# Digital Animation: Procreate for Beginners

And that's because we want it to look continuous with this motion that we have of the head just going up and down.
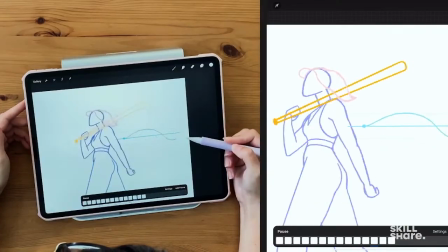[28:11]
And you can see that these two animations basically match.
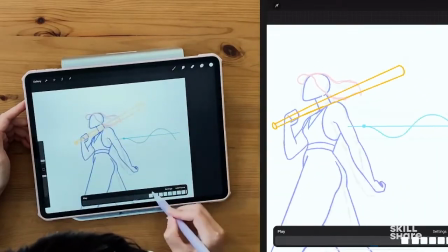[28:15]
And what I've done is I've attached her hair to her head, and I've basically just moved this base of her hair and rotated it to where her head needs to be. And this wave animation is basically what you're going to keep in mind for the entire rest of the secondary animation. You just take this very simple piece and kind of use it to your will, like change the direction or change the angle, and pretty much use that type of movement for the rest of all of this. So once you have down this wave animation, you can even make a practice one if you'd like on your own, like this blue example, just to kind of get the hang of it before trying to attach it to your moving object. When you're animating a wave or a more continuous motion like this, it can be a little harder to finesse the loop point.
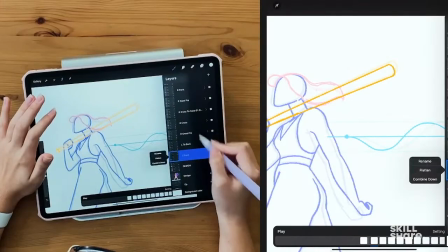[28:55]
So I'm going to be, again, referencing my first frame at the very end over and over again. And that's something that can be kind of trial and error as you're going through and making these increments fairly even, following your general waveform movement.
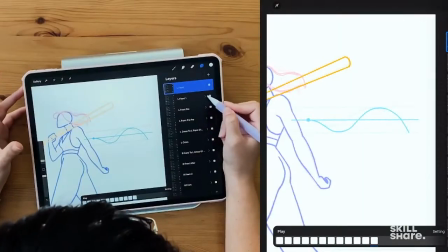[29:10]
You can adjust, and if this is looking too close or too far,
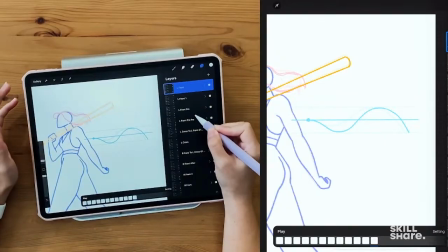[29:13]
too big of a jump, you can go back and add a little bit more of a gap between these earlier frames or tighten them up a little bit,
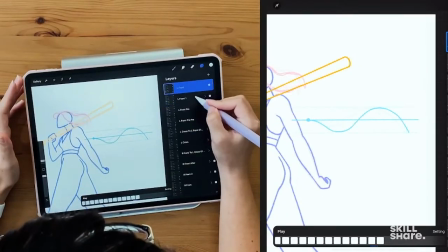[29:19]
just so that once you get to that final frame jump between these two, it's looking a little more natural, just like it's a natural continuation from the frame before. If you just finesse and you keep referencing your first frame, you'll be able to get it.
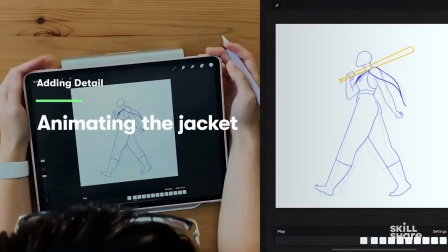[29:31]
So now we're going to start animating our next secondary elements, and this same wave principle is going to be applied throughout all of these.
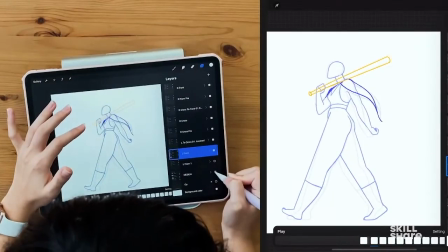[29:38]
So for this example, I'm kind of adding, as you see in the design, this front part of her jacket, and I'm going to animate that part separately from the rest of it just so that I can get that movement down and then add the rest in a way that makes sense.
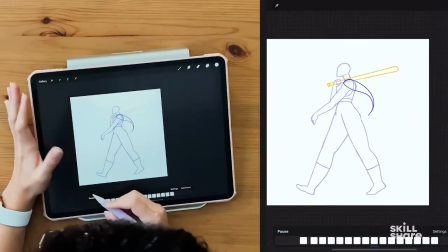[29:50]
So as you can see, I'm following the same waveform, but this is going to be a slightly different variation because I don't want her jacket to feel as loose and flowy as her hair. I want it to have a little bit of weight to it. So it's not going to move as much with the wave, and it's going to move a little more slowly.
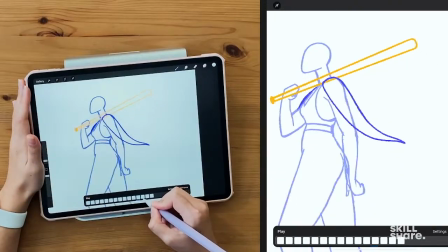[30:06]
So while animating this particular type of wave, I noticed that when her arm swings back, it was kind of at a point where naturally the jacket would have come inwards and hit it. So knowing that the jacket should naturally be affected by the arm pushing it back, I kind of wanted to show that a little bit, which makes my waveform less uniform, but it also adds a nice little bit of extra flair.
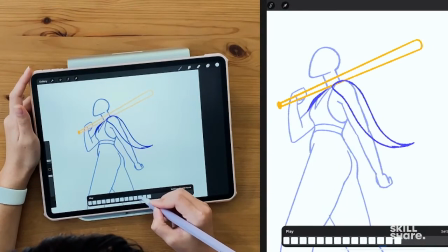[30:27]
So I'm going through, and as you can see, it kind of poofs out from where her upper arm would have hit it. And that kind of propels this bigger wave motion compared to the earlier ones, just to show that extra push and have that little bit of extra quickness and motion from the arm kind of translating into the wave.
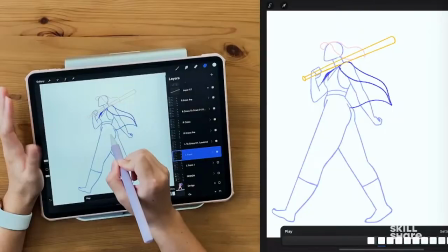[30:46]
So now I'm going to take that same wave principle and apply it to this piece right here, attaching wherever this attaches behind the hip to this corner here that we already have.
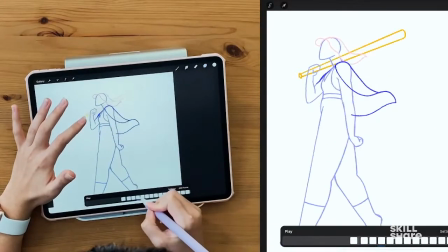[30:55]
And I'm going to take that wave,
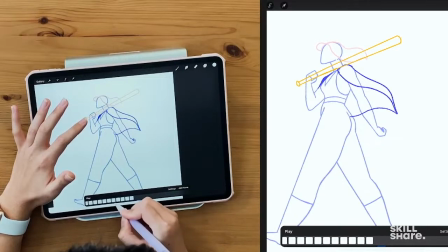[30:57]
and it's basically one of the straightest waves that we have just because it's so perfectly between those 2 points.
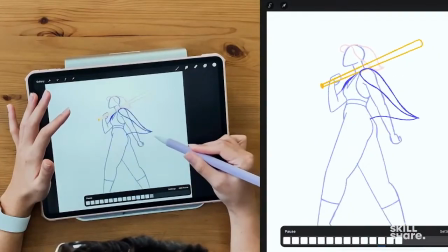[31:04]
So if you play it through, it's just the same exact thing that we've been doing, but just making sure that this side stays attached to that corner. Since this is the part after the arm has kind of hit it and is poofing out, you can kind of see that since this waveform got bigger,
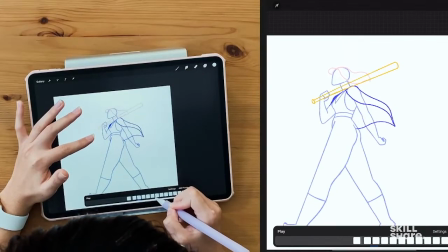[31:19]
our lower one follows that with that big movement that kind of started at the shoulder there.
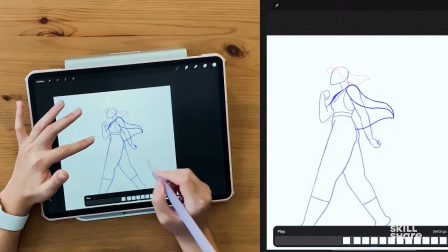[31:25]
And that's something that'll happen naturally as you kind of attach these ends, because this one had such a big movement, this one also has to.
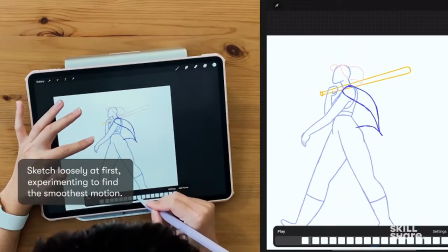[31:31]
So you'll kind of see that even just watching this corner,
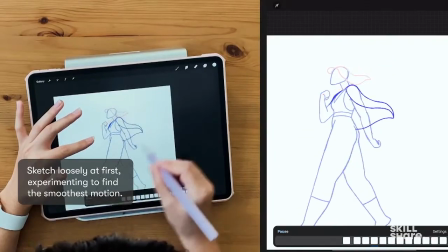[31:35]
you see how the wave needs to go for that bottom piece, because it's already going in a wave motion.
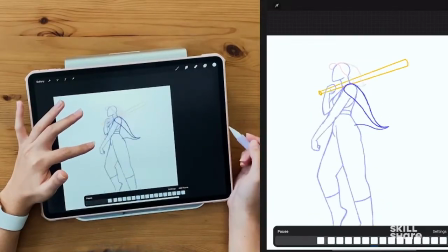[31:42]
And that's something that can be helpful as you're trying to attach 2 different points in something like this. So now we're just going to continue using the same principle across all of the secondary animation that we have. The next step for this design in particular is to add this sleeve here,
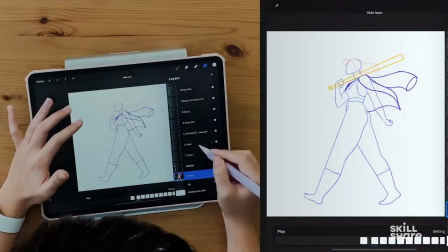[31:56]
which is the main sleeve that we'll be seeing in the animation. So going through and adding that, I'm again following the same wave motion,
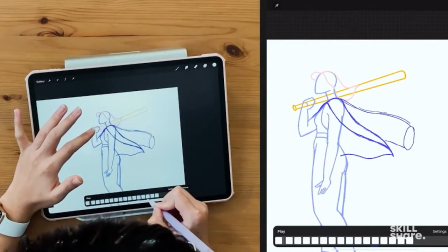[32:03]
but I'm going to have it follow the up and down of the shoulder a little bit, and this part where the jacket is affected by the shoulder in this front piece that we were looking at,
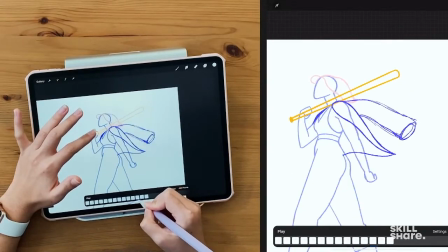[32:11]
we're also going to have it affect the sleeve a little bit since that sleeve is hanging off of the shoulder.